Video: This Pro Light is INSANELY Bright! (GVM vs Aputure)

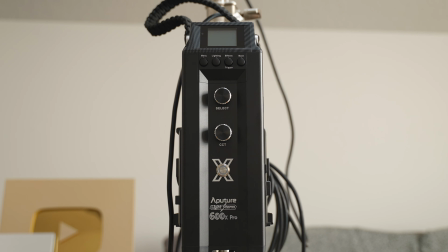0:00 This is the Aputure LS600X Pro light coming in at around $2,000.
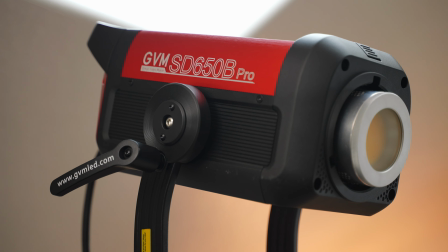0:06 And this is the GVM Pro SD650B light that is $1,000 cheaper. Now, if you're a videographer, there are a lot of benefits of having a light this bright and we're gonna cover four use case scenarios. Now, when we think about who these lights are for, the first use case scenario when you need a light like this is really for lighting a large space. Believe it or not, it is completely dark outside and I just have one light in my office completely blasting
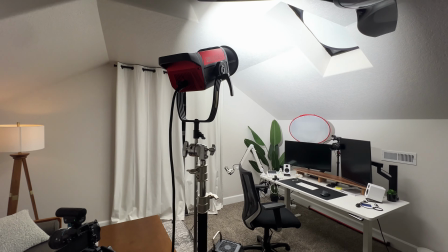0:34 against the opposite side of the room and it's lighting up this entire room as if there's sunlight coming in.
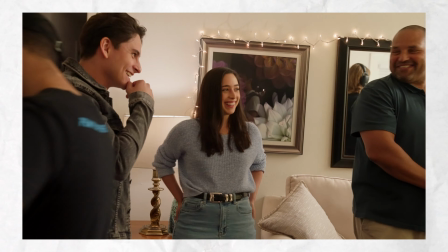0:41 Now in filmmaking, they use this technique all the time to bounce lights off of something in order to light a large space.
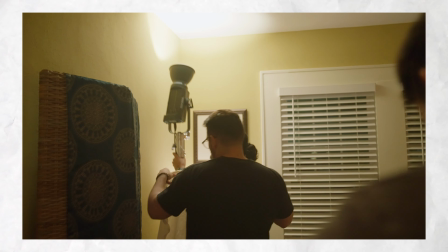0:48 Sometimes they'll bounce the light off of a wall or a ceiling or they may use a
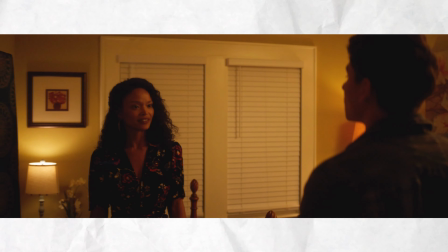0:53 reflector board or even some fabric in order to get large soft lighting.
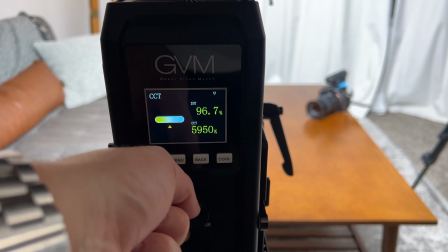0:58 Now for this shot, it was super simple. I just put out my light, set it to 100% at daylight color temperature, and I just blasted it into the wall.
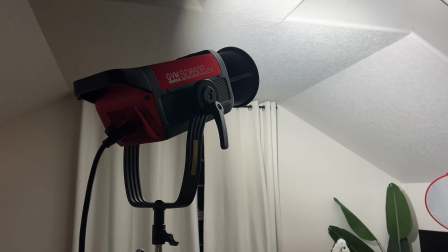1:07 And it did a really good job of just lighting up my entire room so I can shoot this YouTube video at nighttime. This also might be a good idea for you if you do have a smaller office and it's hard for you to get a big soft box inside your room or your office. You might just want to try utilizing your walls instead of a super large soft box. Another useful scenario for using a light this bright is for lighting through a window in the room you're filming.
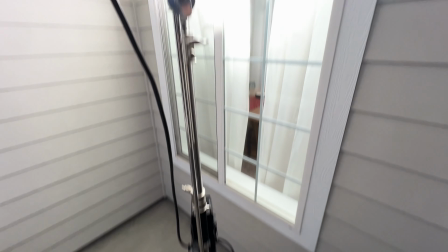1:34 Now for this shot right here, I decided to throw the GVM outside of the window with the reflector dish on, pointing straight through the curtains.
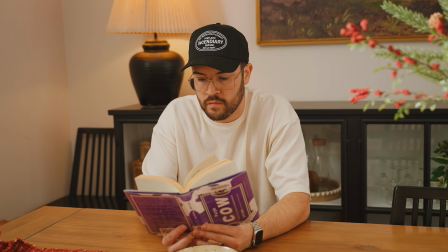1:42 Now the curtains really softened up the image and I thought it was almost maybe a little bit too soft,
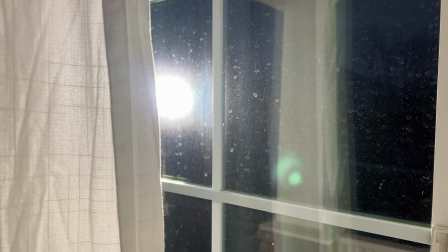1:47 so I also tried opening the curtains a little bit to let more of that light shine through.
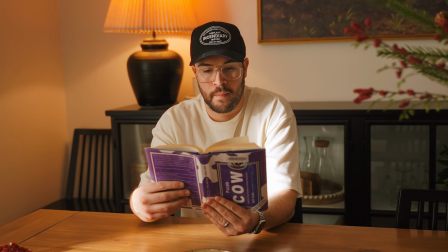1:51 And this is a much brighter summery type of look that I was really pleased with compared to the before. And the great thing about this kind of light is it's bi-color.
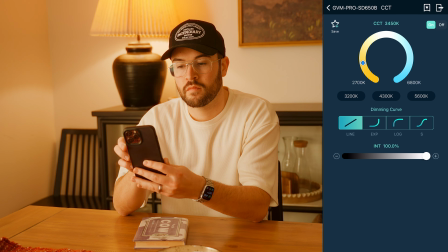2:00 So you're gonna have a warm light and a much cooler light so you can really adjust it to look a little bit more like sunset or midday.
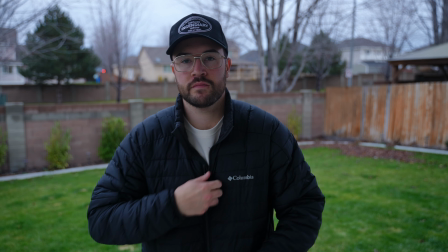2:08 You also can use these lights outside. Now out here, it was still very cloudy and so I just wanted a little bit of extra light.
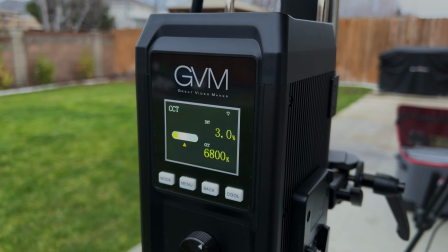2:16 And these things are so bright that on this cloudy day, I was really only using these at about 3% to get this shot.
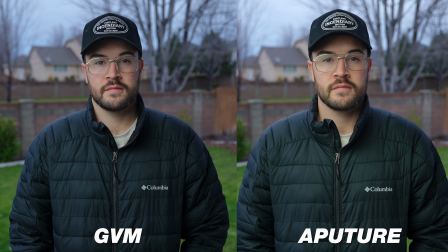2:22 And this just shows you that on a bright sunny day, you could actually bring these out and use this as a key light.
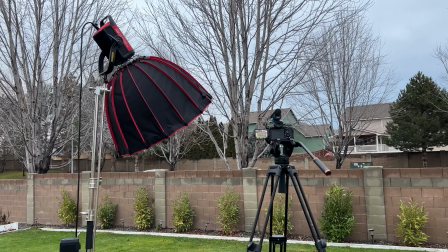2:29 One of my favorite outdoor setups is when you're in the shade and then you bring in an extra key light and
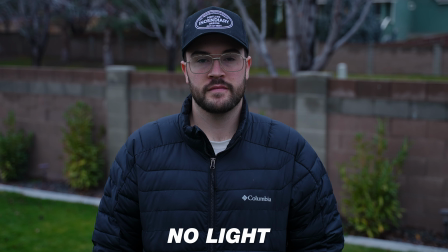2:35 this makes your shot look super good and it still gives that bright look that you want when you're outside,
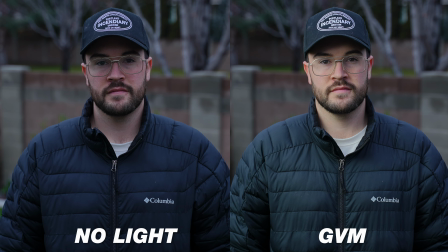2:41 but it's still beautiful, soft lighting. Now, one last reason on why you would want a light this bright is if you are going to shoot in high frame rates or in slow motion.
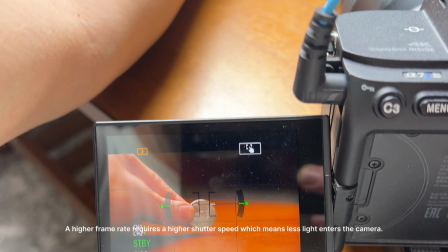2:50 When you shoot in higher frame rates and your shutter speed goes up as well with that, that your camera is going to let less light in,
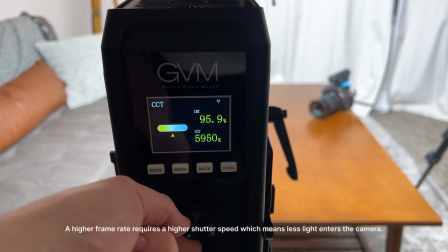2:56 so you need to pump more light for your shots in order for it to look good.
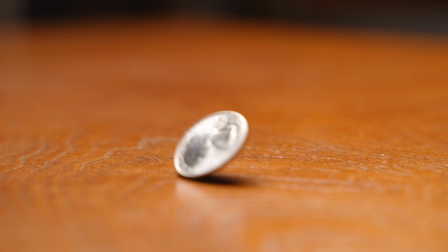3:01 Now this shot is at 120 frames per second, and I found that this light, even with a softbox, gave me more than enough light.
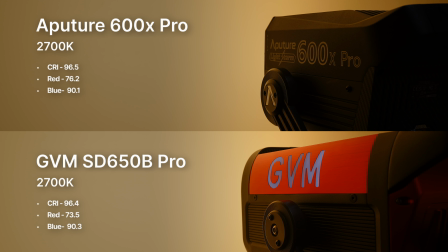3:08 Now the GVM light actually turns out to have a higher CRI rating compared
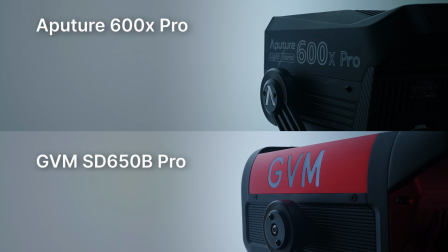3:13 to the aperture of about 96 plus versus the aperture is 95 plus.
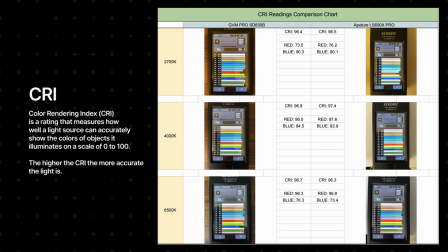3:18 As seen in the comparisons, GVM and aperture have deficiencies in red and blue data.
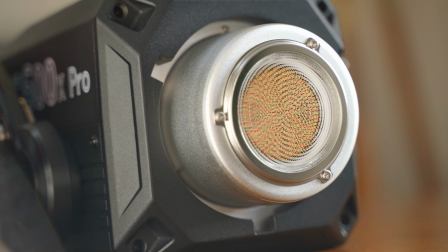3:23 However, all LED lights have challenges with this, which makes it difficult to get a perfect readout. So overall, both these lights are exceptional in these testings. A few other key differences is that the GVM light has a quieter fan built into it.
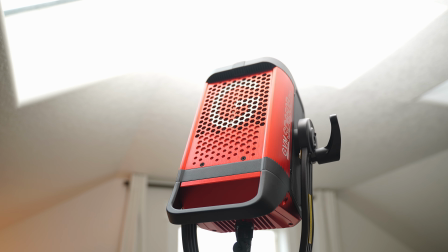3:37 And I had this thing running full blast in my bedroom for quite a few hours. And I was actually really surprised that there was not a loud fan going on because typically with lights like this that get very bright, they need some heavy duty fans, but they've done a great job of keeping the sound down and so that it's very quiet so you can shoot your videos.
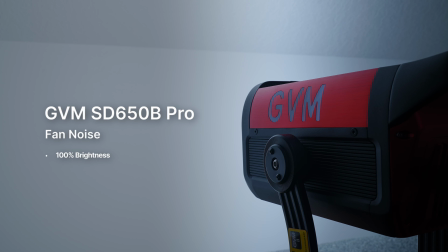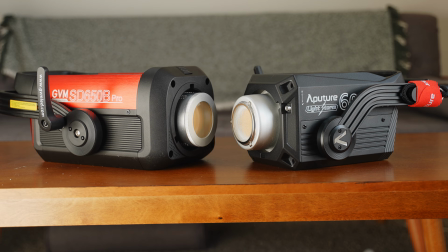4:03 Now, both of these lights are bicolor, which makes them super versatile for filming.